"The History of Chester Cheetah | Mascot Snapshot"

Inspiration comes from the weirdest places. Here I am just minding my own business, putting on YouTube videos in the background to listen to while I work on commissions, and up comes a recommended video from Kel Lauren who does graphic design and redesigns corporate logo sometimes, and she's redesigning the Flamin' Hot Cheetos bag. I really like the video, I like her style, it's kind of funky and fresh, and it got me thinking about cartoon mascots for food and all kinds of other stuff that we saw growing up and how those characters have evolved and changed with the changing trends in animation. So I thought I'd explore how Chester Cheetah has changed over time in different animation styles throughout the decades that he's been the face of the Cheetos brand and I don't even eat Cheetos. I have these. These are the these are the blaze Doritos. They're vegan so I have these. I don't even eat Cheetos. And in doing research for this video I found out that there's actually quite a few like really notable animators who have had their hands on Cheetos commercials and have brought Chester Cheetah to life in different ways. So without further ado here's the animated history of chester cheetah did
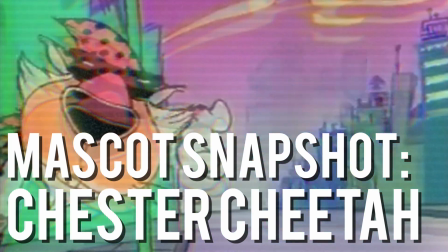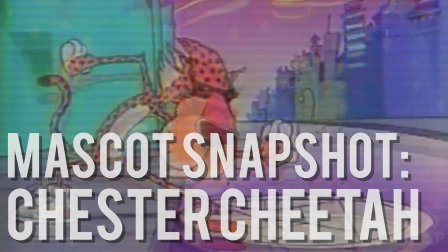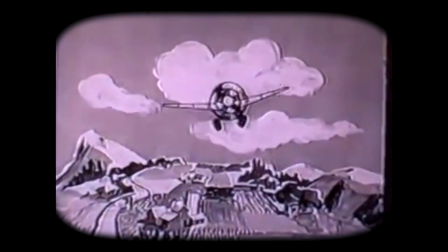(1:14)
you know that chester the cheetah was not always the face of the cheetos brand in fact the first cheetos mascot was a mouse creatively named the cheetos mouse
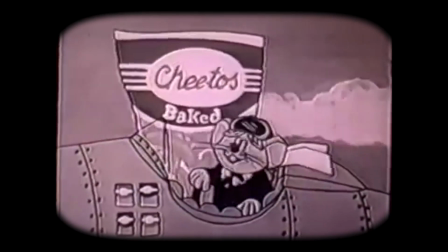(1:20)
stylized with the dash between the chi and the toes and he was pretty darn cute even though cheetos have been around in some form since
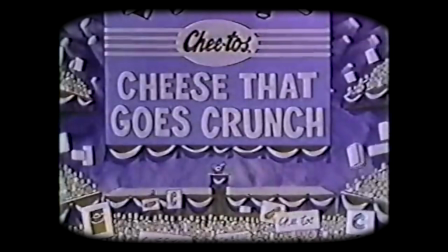(1:27)
1948 the cheetos mouse came on the scene in 1971.
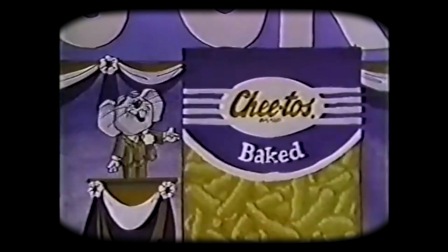(1:31)
this cute mascot was designed by mad magazine illustrator paul coker who was also the production designer for many beloved Rankin-Bass Christmas specials.
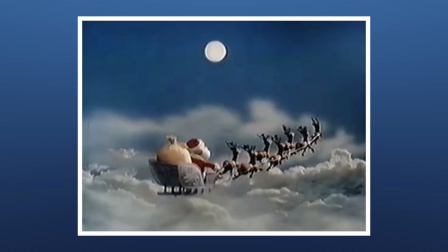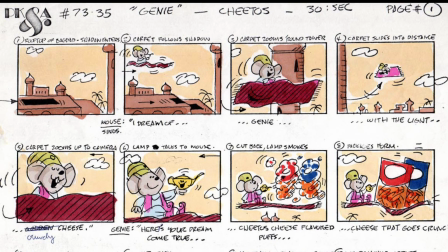(1:43)
These great storyboards of the Cheetos Mouse were created by Bill Peckman, who was a lead animator on Schoolhouse Rock.
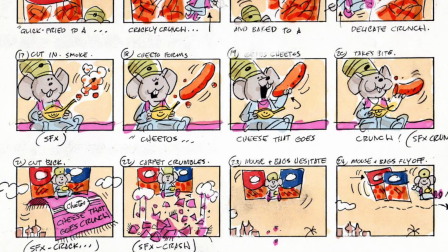(1:48)
I don't think I would have ever remembered what the function of a conjunction was without Schoolhouse Rock, so thank you Bill.
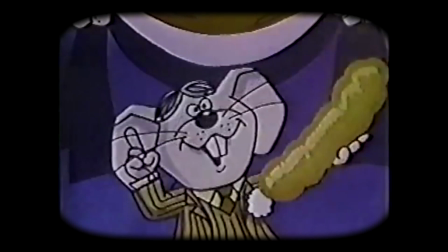(1:53)
Though I wasn't able to pinpoint an exact year, the Cheetos Mouse seemed to fade out of use by the end of the 70s, and Cheetos lacked a cartoon animal salesman for a few years.
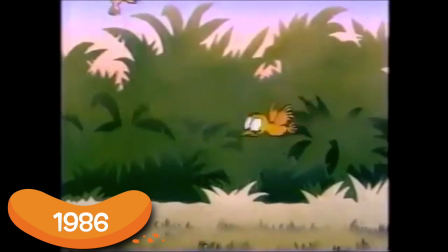(2:01)
Then came the 80s. Products in the 80s needed to be cool, and what's cooler than a Cheetah with sunglasses.
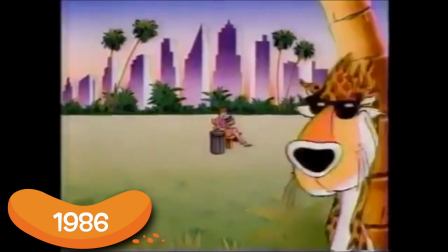(2:06)
In 1986, Chester Cheetah first graced our TV screens.
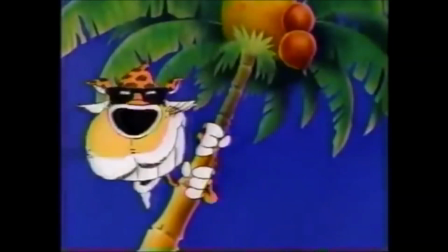(2:10)
Chester was created by a man named Brad Morgan, who, according to his former roommate, and I quote, was kicked out of a Rolling Stones rehearsal in Canada twice.
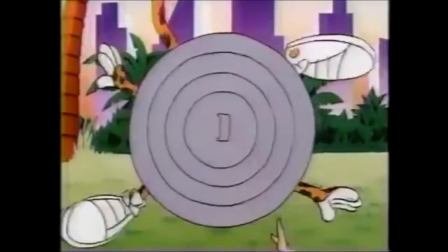(2:18)
To this day, nobody knows why. He also directed this commercial of a farting horse for Bud Light.
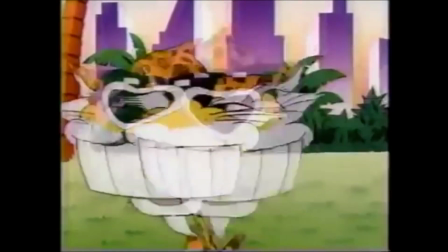(2:28)
These first series of commercials featuring the laid-back cat were actually animated by none other than animation legend Richard Williams, who sadly passed away very recently.
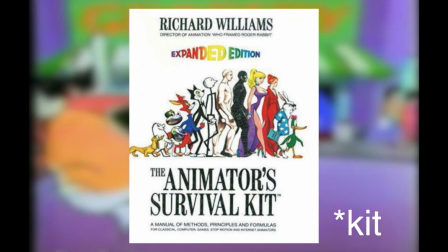(2:36)
You may know Williams' work from his Animator Survival Guidebook, owned by myself and I think every cartoon and animation nerd on the planet,
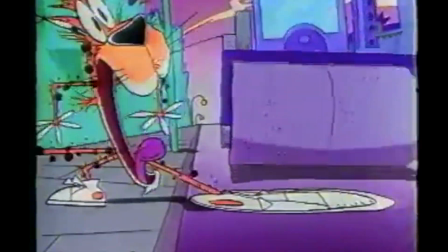(2:42)
and for his incredible work on one of the greatest animated movies of all time, Who Framed Roger Rabbit. You can recognize his style and the way the commercials are animated.
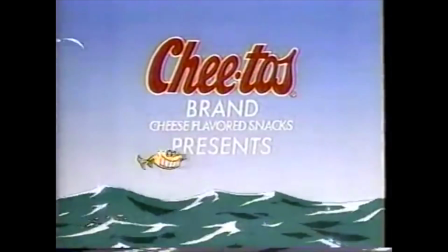(2:50)
It's on ones, which if you're not sure what that means, it basically means that since animation is 24 frames per second,
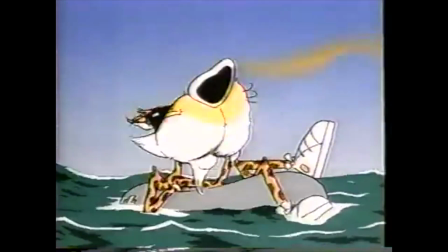(2:57)
in many cases animators animate on twos, meaning every other frame is a unique drawing or 12 drawings per second.
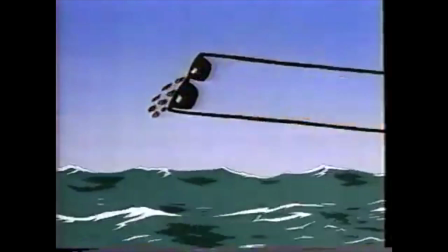(3:03)
This is smooth enough looking for pretty much every case, but Richard Williams liked to take things to the next level and animate on ones,
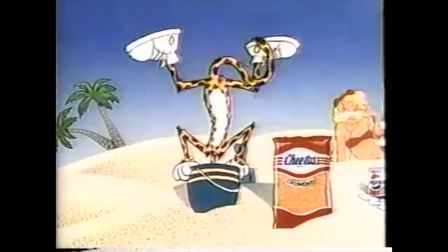(3:09)
so his animation feels extra fluid since each second contains twice as many drawings as you typically see,
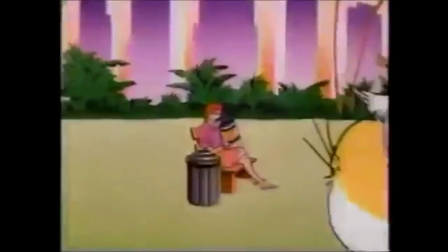(3:15)
and it creates a real sense of fluid motion that's pretty unique to look at.
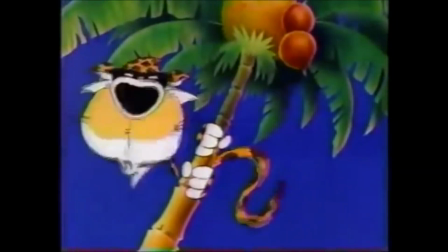(3:19)
And it's a little much, especially for a TV commercial about a cheese snack, but I'm grateful for it because it's really beautiful.
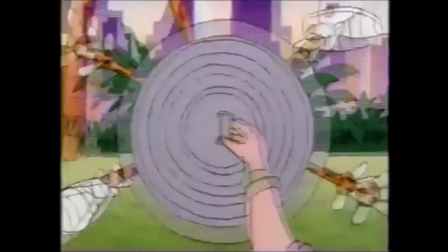(3:25)
I was really pleasantly surprised to find out Richard Williams actually animated Cheetos commercials when I was doing research for this video,
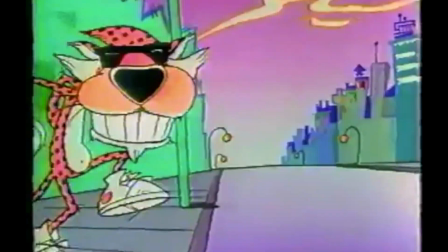(3:30)
and turns out he did a lot of really other beautiful animated commercials for other brands as well and it was a nice way for me to throw in a kind of brief
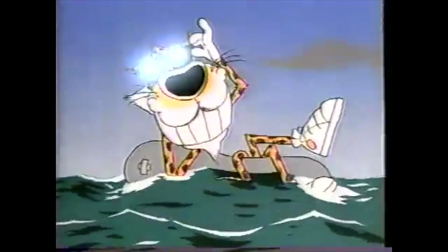(3:39)
but natural rest in peace to this titan of the animation industry thanks for all the awesome work richard chester's reign as the cheetos champ continued and his popularity reached a peak at the tail end of the 80s between 1986 and 1992 frito lay attempted to create an animated series based on chester called
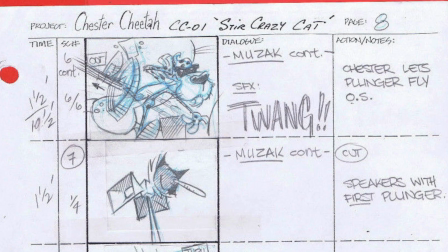(3:56)
Yo! It's the Chester Cheetah Show.